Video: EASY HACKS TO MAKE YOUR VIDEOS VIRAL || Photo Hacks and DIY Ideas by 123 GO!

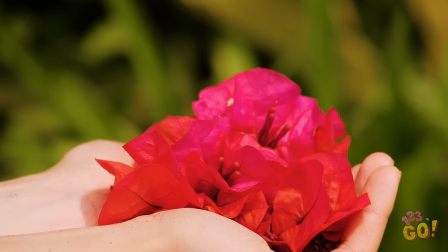(0:01)
how do filmmakers capture this flower blooming in a few seconds when it actually takes weeks?
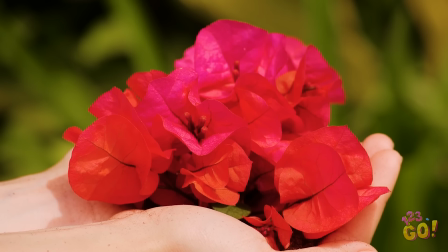(0:07)
Let's take a walk behind the scenes today, shall we?
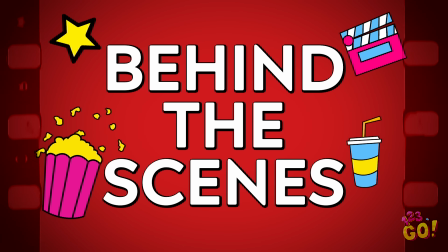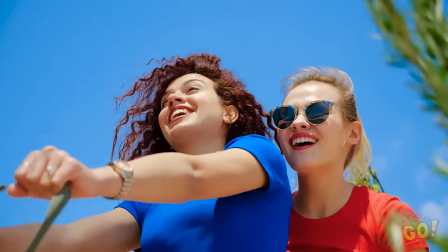(0:16) Woohoo! Hang on tight, girls! Well, nothing beats spending the afternoon outdoors, huh, girls?
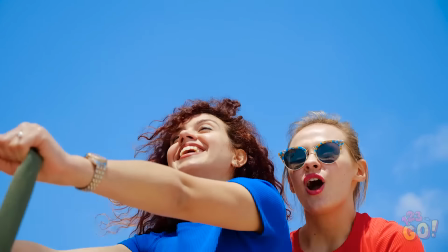(0:23) Check out those mountains! Let's ride over to those in time for the sunset, okay?
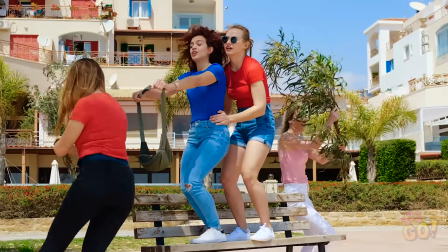(0:31) Whoa!
Look what things actually look like behind the scenes.
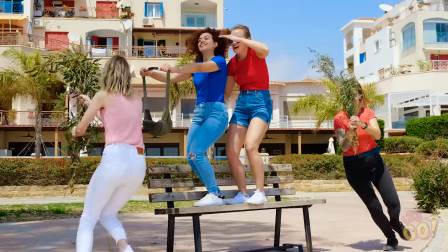(0:35)
As long as you don't show their legs, you can totally make people think you're spending the day horseback riding in your very own Western film.
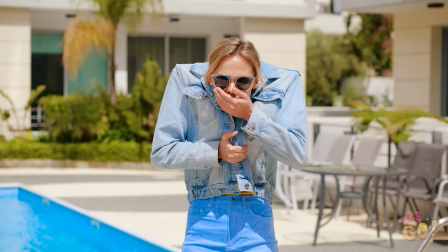(0:46) Whoa.
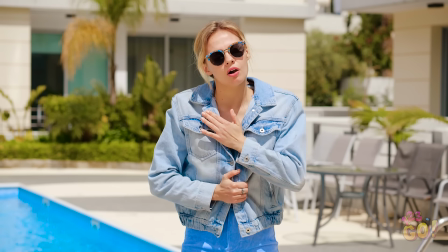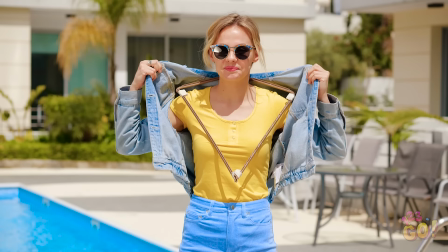(0:53) Ow, my head.
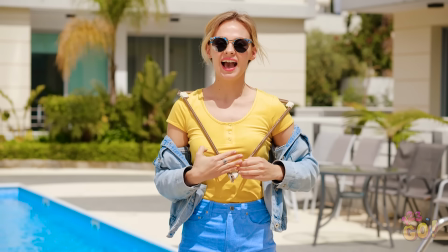(0:58)
Wondering why Vicky's head isn't screwed on straight? She's wearing a device made of hangers that she moves with her hand as she pretends to sneeze.
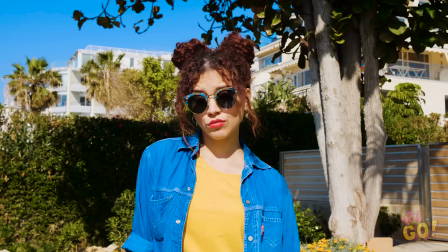(1:06)
Very tricky, Vicky. Very tricky.
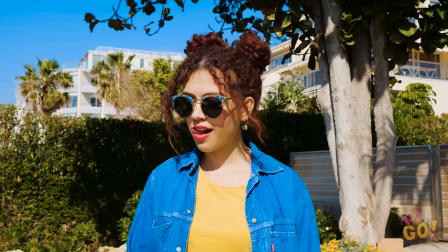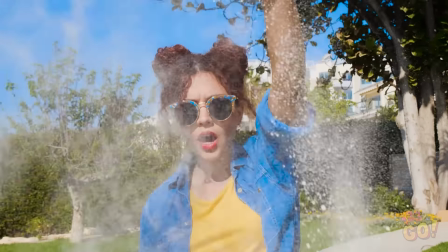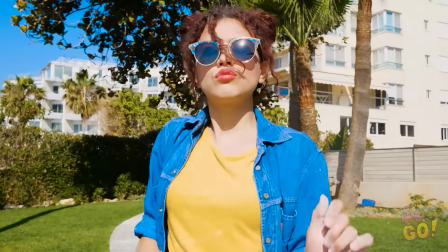(1:22)
Yes, Olivia! Work it, girl! Wondering how you can star in your very own music video like that?
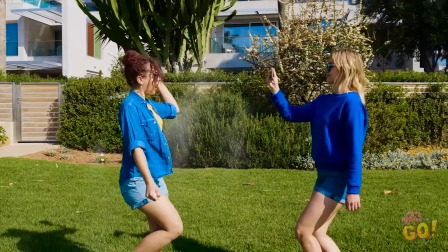(1:29)
Grab a good friend like Vicky here to walk in front of you as you strut your stuff.
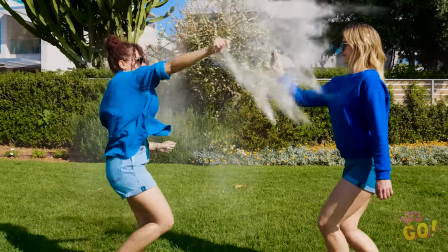(1:33)
You can throw chalk in the air like Olivia is as you go to add the dramatic effects.
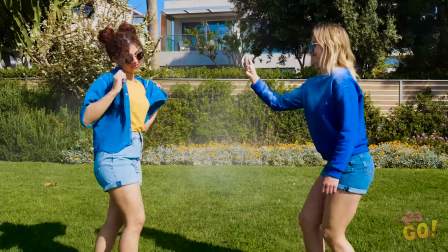(1:38)
Oh, something tells me Vicky's going to have to take a shower after this video shoot.
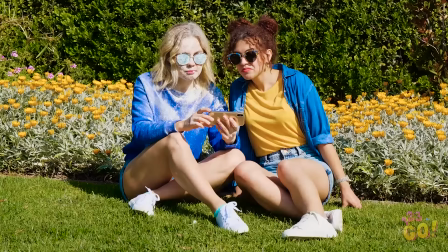(1:43)
What a good friend.
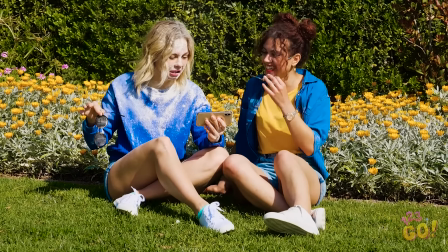(1:48)
Oh, anything to get the perfect shot, right, ladies? Looks like it was well worth it.
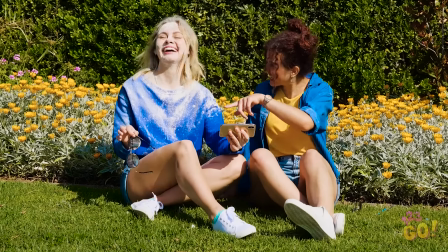(1:53)
Well, for the most part.
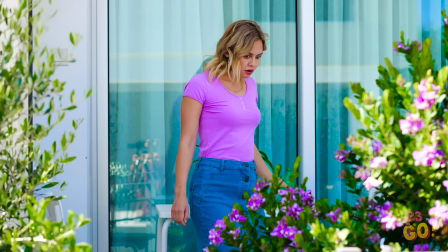(1:58) Mmm, refreshing. Wait a second. Am I floating?
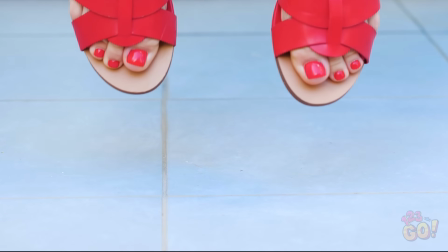(2:03) What's going on? Bye, Vicky. Okay, what the heck was in that water anyway?
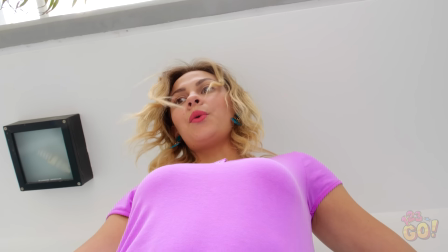(2:13) Oh, watch your head. Hey, how's the weather up there?
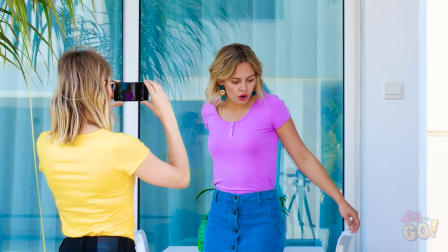(2:22)
Okay, Vicky wasn't really levitating. Want to know how this trick works behind the scenes?
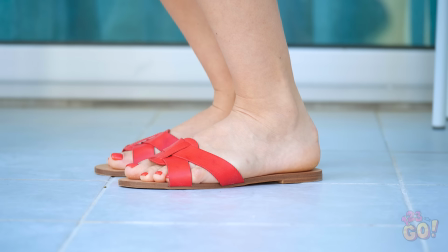(2:27)
First, you'll want to show you initially lifting up and floating. Push up onto your tippy toes, a spot the camera isn't catching yet.
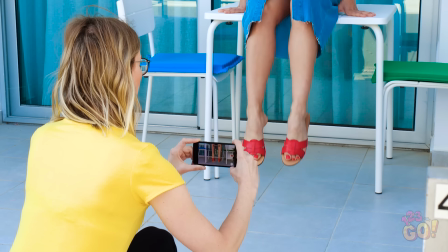(2:34)
And don't forget to rock a surprised look on your face. For the feet, isolate them on the screen so you can't see that you're sitting on a table.
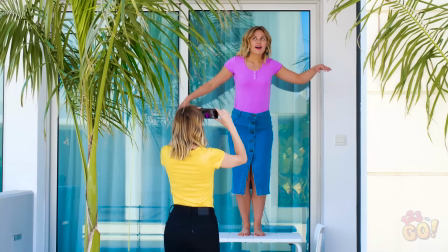(2:40)
Now, stand on a chair while your upper body is being filmed. See?
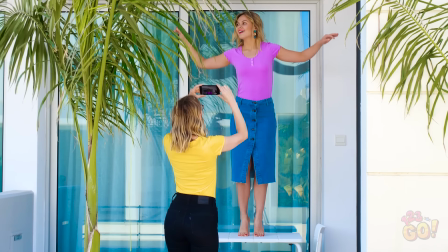(2:46)
It looks like you're actually floating.
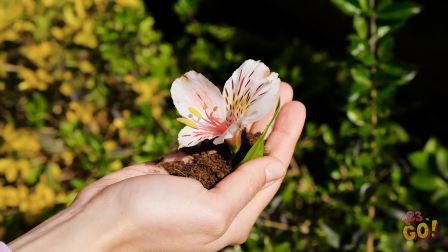(2:52)
Wow, nature really is amazing, isn't it? How is that flower growing out of that person's hand?
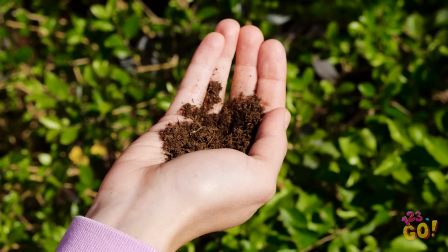(2:58)
And so fast! Oh, and this one is even prettier.
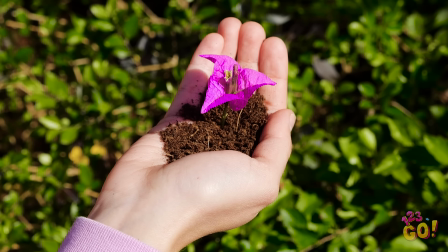(3:05)
Okay, I give in. How are you doing this?
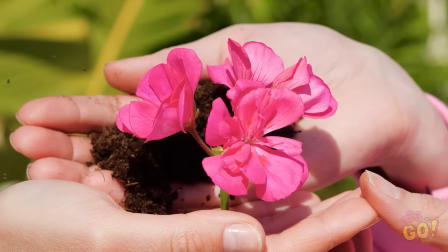(3:08)
With the help of a friend, you can make a flower appear like it's growing out of your hand by holding it between your fingers and holding dirt in the palm of your hand.
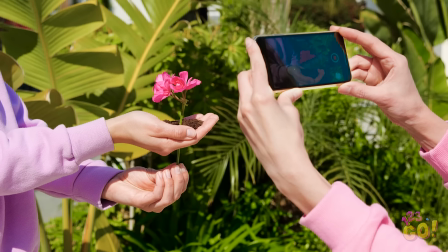(3:16)
Now have someone film your hand as you slowly pull the flower stem down with your unoccupied hand.
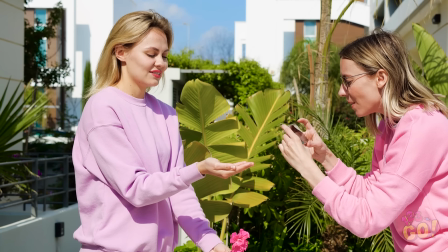(3:22)
Pull it all the way down through your fingers. And stop. Check it out.
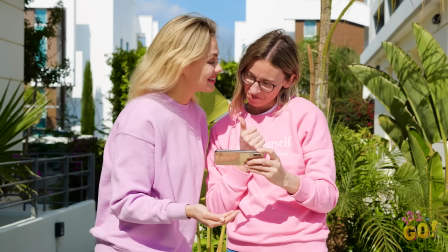(3:27)
Now play it faster and in reverse to amaze your friends.
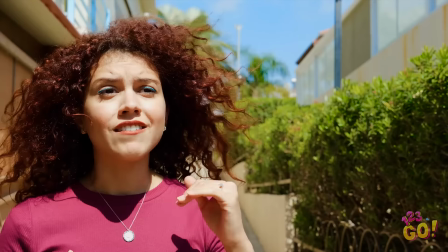(3:34) And I give it all. I give you my life.
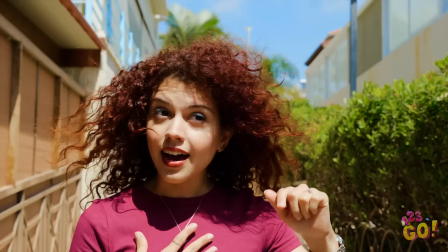(3:42) I give you my soul.
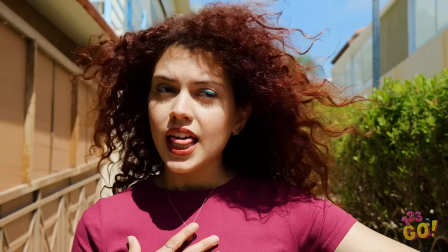(3:46) And I know that you keep it safe.
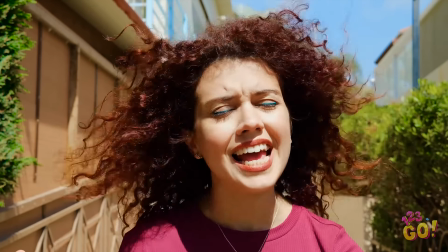(3:53) Forever, for all future days, wherever you go.
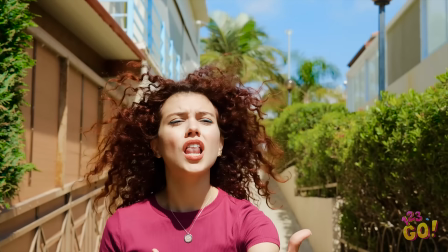(4:00)
Whoa! Who knew Olivia had some serious pipes on her?